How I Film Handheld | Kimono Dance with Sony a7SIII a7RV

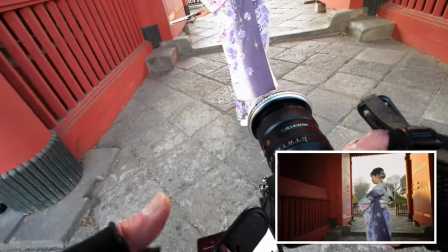(0:00)
In this video, I will show you behind-the-scenes footage from a classical Japanese dance photo and video shoot.
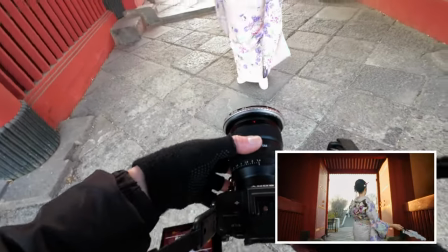(0:06)
And I will explain why I like filming handheld and show you how I get rid of shakes,
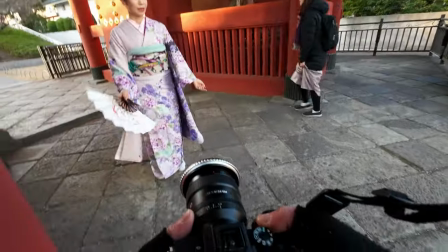(0:11)
my camera settings, and how I stabilize the footage in post.
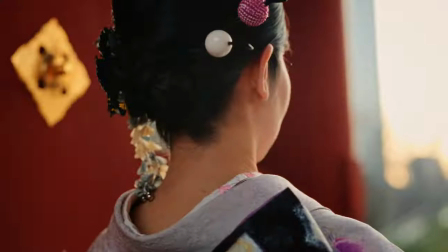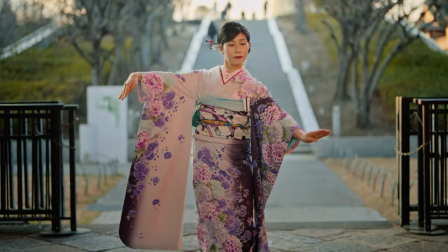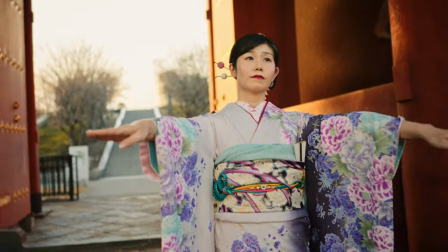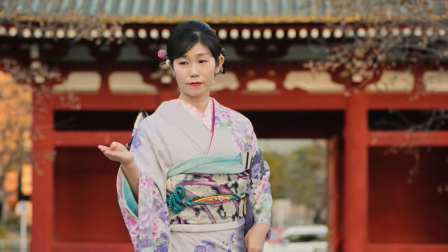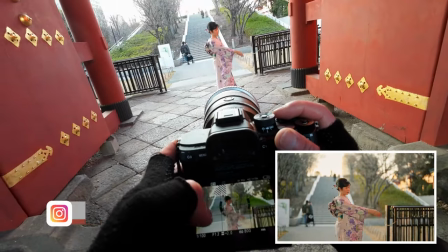(0:37)
Today's model is Asaki-san, and you can see the final production video on her YouTube channel, which I will link in the description below.
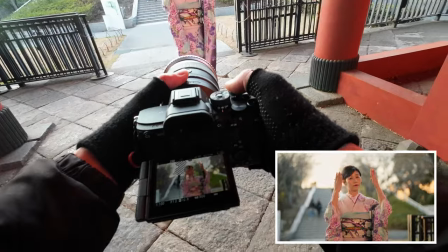(0:44)
She is wearing a style of kimono called furisode, which are worn by young unmarried women on special occasions.
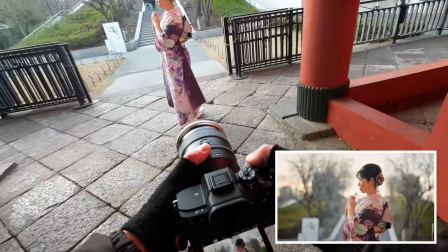(0:52)
I had an opportunity to film her performing a traditional Japanese dance at Zojoji Temple.
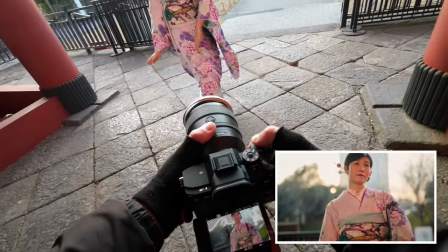(0:58)
You might be familiar with Zojoji Temple since it is one of the most visited temples in Tokyo.
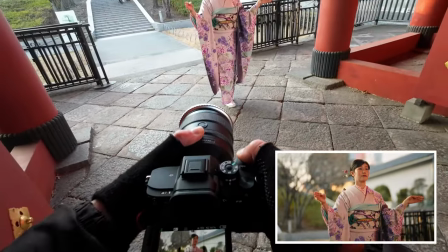(1:04)
I chose an area just south of the temple, which is a lot less crowded. Check description for the exact location.
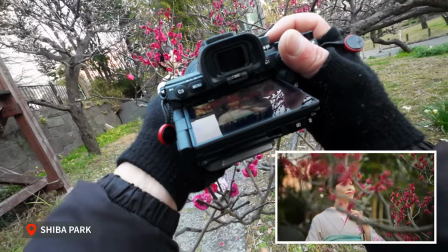(1:11)
I also filmed a few scenes at Shiba Park which is right beside the temple.
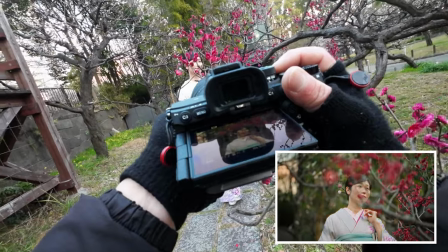(1:16)
We were lucky that plum trees were starting to bloom at the time of filming in early February.
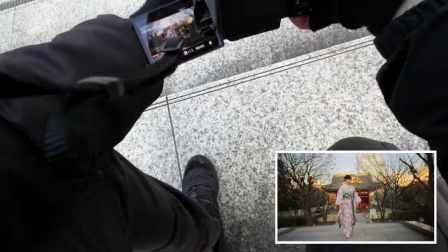(1:24)
Handheld footage can immerse your audience and make them feel the energy of the scene.
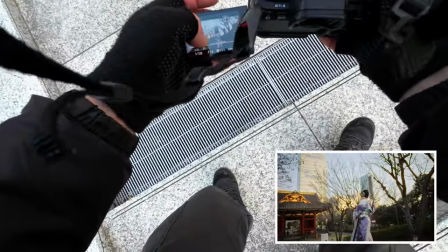(1:29)
I can freely move with the dancer and make the audience feel as if they're on location experiencing the dance.
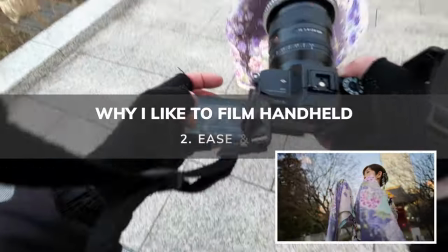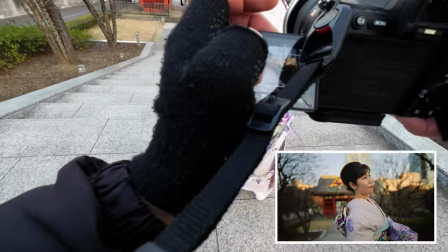(1:42)
In this video shoot, I had about 1.5 hours before the sun went down.
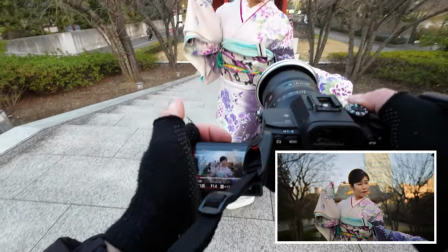(1:47)
If I used the gimbal, I would have had to mount the camera, balance the gimbal, and that would cost a lot of time.
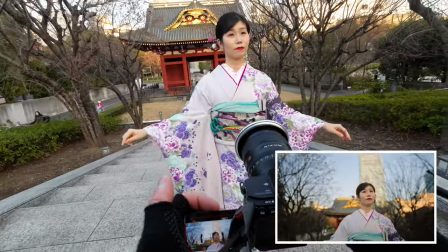(1:54)
If I wanted to change the lens, then I'd have to rebalance the gimbal and take some more time.
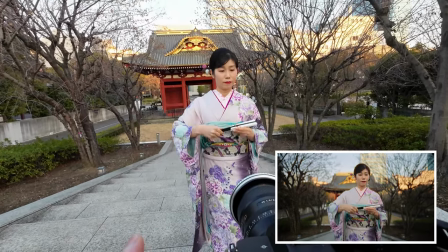(2:00)
Sometimes I like to use vintage lenses which don't have autofocus,
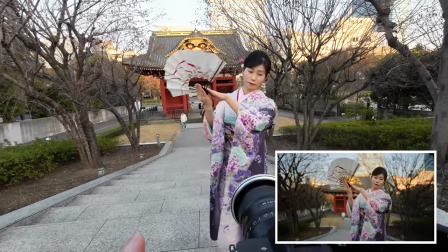(2:04)
and without a follow focus or focus polar, it's almost impossible to shoot manual lenses on a gimbal.
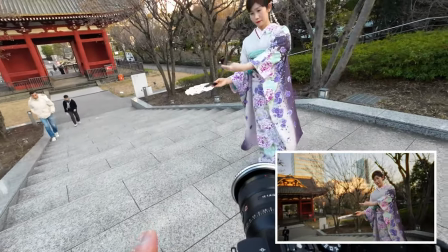(2:11)
Not to mention gimbals are an extra item to carry around and for my run and gun style of filming I like to keep my bags as light as possible.
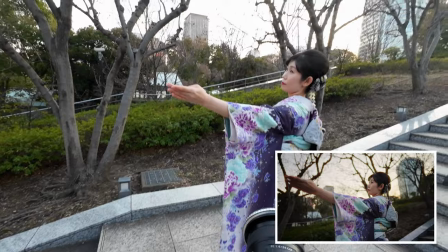(2:20)
Without a gimbal I can move freely and quickly frame my shots exactly how I want
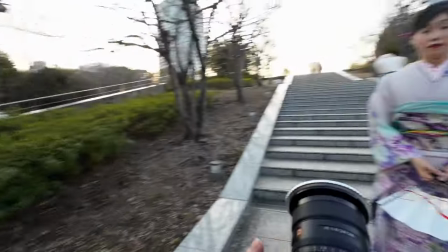(2:25)
them not having to think about how the gimbal is going to react to my hand movements.
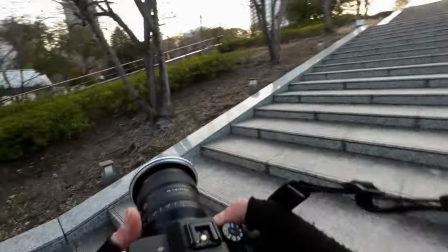(2:30)
This way I have way less chance of missing important moments in fast moving scenes.
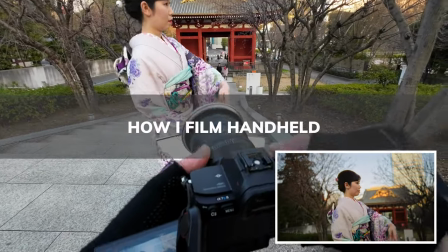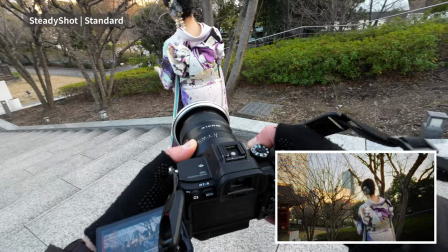(2:42)
I normally set my camera to standard stabilization when filming handheld. This gets rid of most hand jitters if I pair it with any Sony lens.
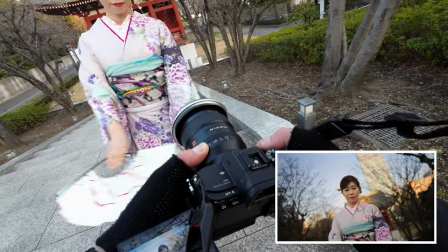(2:51)
When I need to do walking shots, then I switch over to active stabilization,
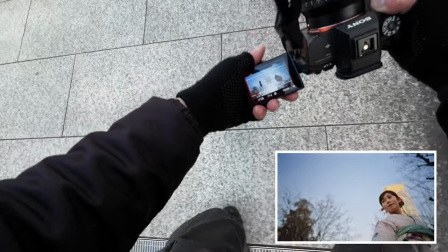(2:56)
which I don't always use because it crops in on the frame quite a bit, at least on my camera.
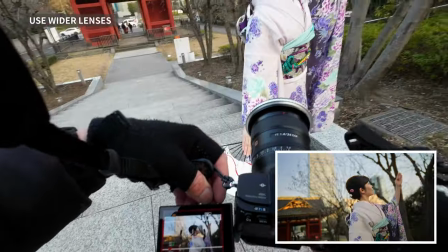(3:03)
I try to use wider lenses when filming handheld. I like 24mm and 35mm, but will occasionally go up to 50mm.
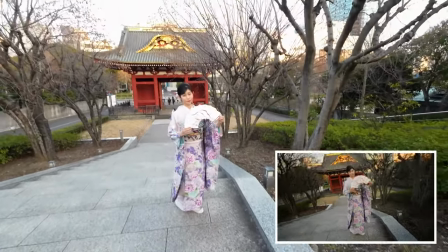(3:12)
Wider lenses will make shakes less obvious and will give you more room to stabilize in post.
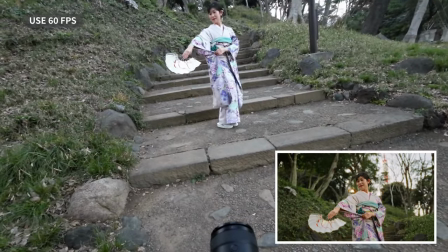(3:18)
If necessary, I will shoot at 60 frames per second.
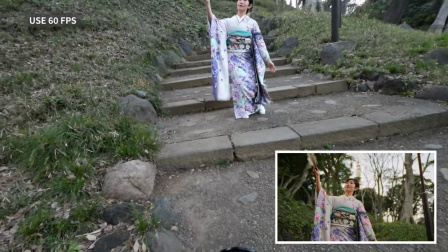(3:22)
Normally I like to shoot 24 because of the nice motion blur, but I switch over to 60 when necessary.
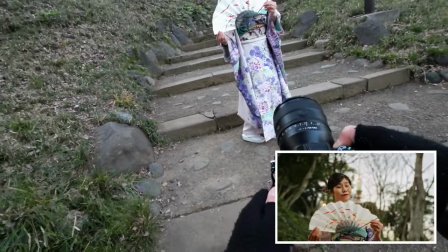(3:29)
If you slow down your footage to 40%, you will notice way less camera movement in the final video.
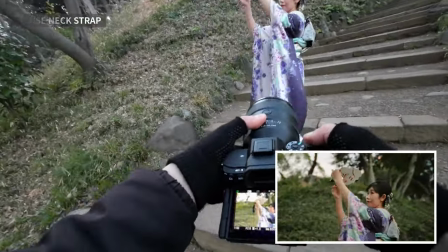(3:36)
Sometimes I also use the camera strap and put tension on my neck. This can minimize jitters as well.
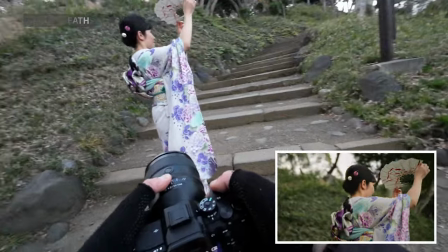(3:43)
I also hold my breath while on rec. When I hold my breath, it makes my arms stable, but do this at your own risk.
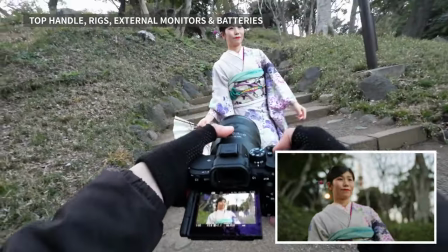(3:52)
I currently don't have it on my camera, but a top handle can really minimize shakes on low angle shots.
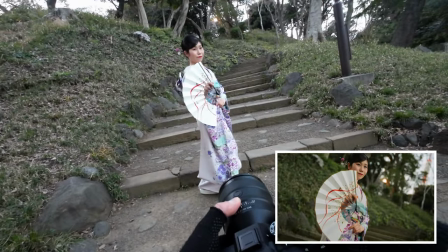(3:59)
Rigs, handles, and external batteries will also make your camera heavier, which will reduce small jitters show